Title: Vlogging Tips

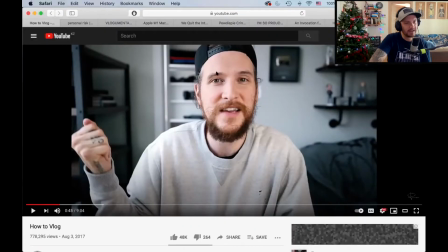(4:11)
And so I'm guessing that actually there's natural lighting right here on the side of his face. Usually we want there to be more lighting on one side of our face than on the other. I'll show you guys my setup here, okay?
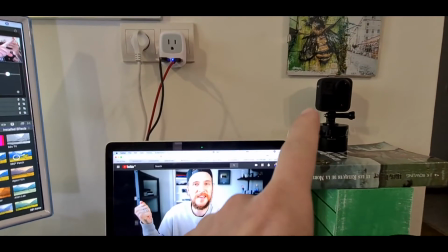(4:21)
So I'm recording right here on my my GoPro. No lighting over here.
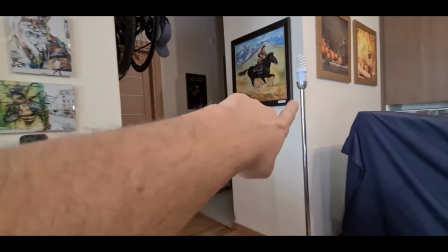(4:27)
I actually had a light up here, and I had another light right here, and then you might be able to see I have a light right behind me here, okay? What this light right here does is it helps frame my silhouette, and so I look detached enough from the background. Otherwise, I might look kind of like everything's in the background. Now, you might wonder, like, why are my lights off?
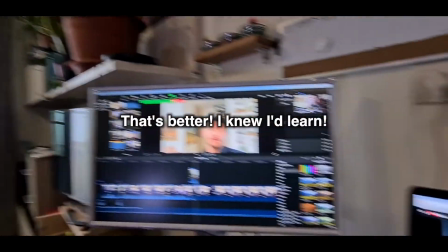(4:54)
Well, because I found that my natural light over here was good enough. And then the light that I was getting over here was good enough. And I kind of wanted to have this little bit of darkness on this side of the face and then the lighterness on this side. It's okay to kind of set up your stuff in DIY kind of ways and practice and see how you look in different types of lighting. Because I haven't used this GoPro much for vlogging and just like outdoor adventure stuff, I actually tried a lot of the different settings as well and played with those. Okay, so it's okay to be DIY, but just remember what Peter McKinnon says here about it's really about you. Just be you. Again, he's a daily vlogger, which there are different types of vloggers. And so they'll often like leave their house and their desk to go adventure and explore. And each of their videos is often some kind of new story. Also, a different thing that daily vloggers often do is they often discover the story in the edit, not to begin with. With us right here, we often talk about storyboarding and pre-production and setting everything up. And so there are, again, those slight differences here with different types of vloggers. Are you simply recording what happens throughout the day and you'll find the story in the edit? Or are you trying to tell a very specific story? So this example is from the Vlogbrothers.
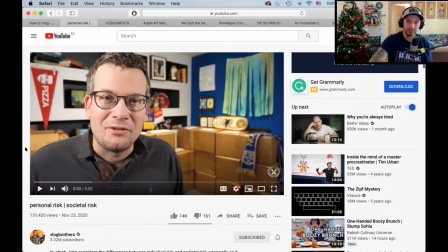(6:14)
These are some of the oldest vloggers on YouTube. Not the oldest, but some of the oldest. And one thing you'll notice here is, just like our last one, we have lighting more on one side than on the other, though he's fairly lit up, okay?
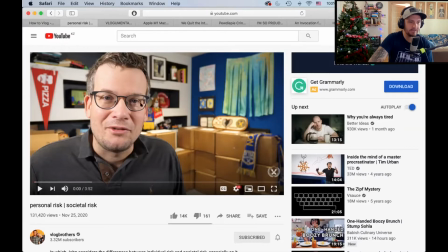(6:29)
You can see that he has lights because of these shadows here. But also notice that backgrounds, okay? Another important thing is we have some kind of interesting background. Now, we like to frame it in a kind of way so that things sort of fit. They don't have to fit perfectly. You don't want the background to be boring, basically, or confusing.
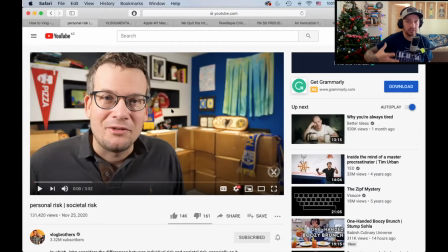(6:47)
You know, you want it to be focused on you. And so that's why all the lights are on him.
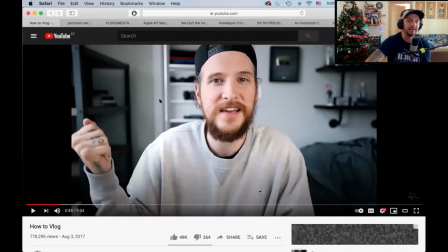(6:52)
And one thing that both of these guys do is because they have some kind of DSLR camera with a decent lens,
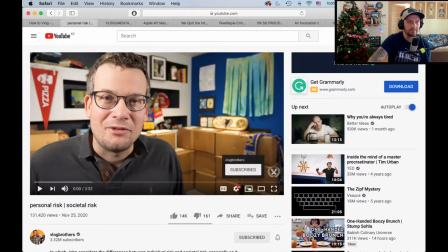(7:00)
they can actually create what's called bokeh effect back here, okay? And that's just that blurred out effect.
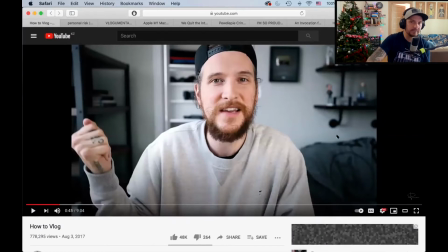(7:06)
We really enjoy that blurred out effect, especially with nicer cameras. However, if we're just using a phone, oftentimes we can't get that same quality just because you often need that lens for that dynamic range.
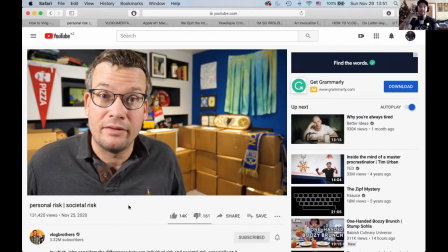(7:22)
To basically what John Green does here is he does his vlogs based off of topics. Now notice the jump cut. Okay, so when we cut this, his body is going to be in a different location than it is to begin with.
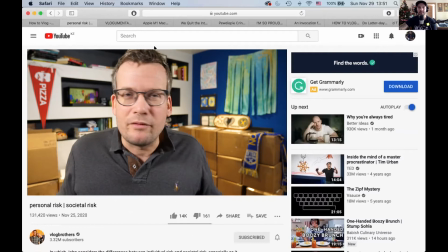(7:36)
Right here we have a lot of empty space over here, and we have a background that's interesting, but see that cut? And now he's in the middle. So that's called what we would call a jump cut. Okay, a jump cut is a very standard vlogging genre convention.
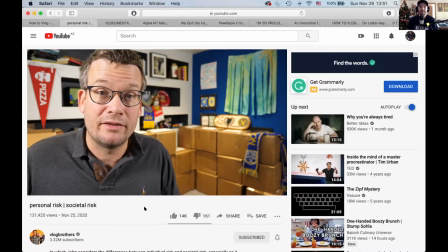(7:49)
You don't have to do it, but it's actually kind of nice because one of the things with vlogging is a lot of the genre conventions are created because vlogging is often done by yourself.
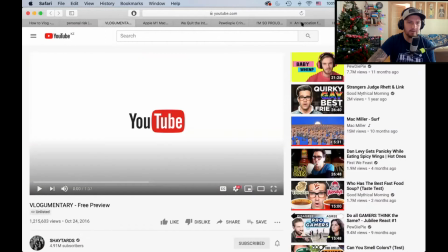(8:01)
Our first vlogger ever is a guy named Zay Frank.
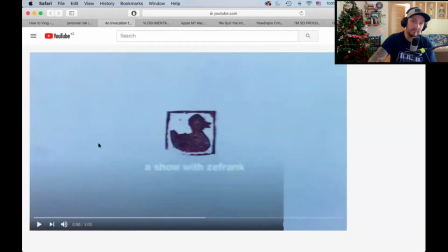(8:05)
He kind of started vlogging and he created a lot of these conventions that I'm talking about.
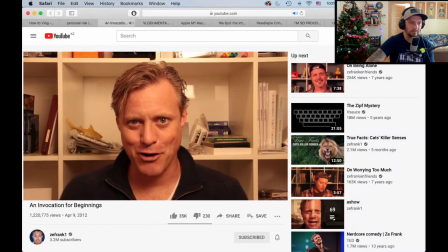(8:11) Don't call it a comeback. I'll have hair for years. I'm scared. I'm scared.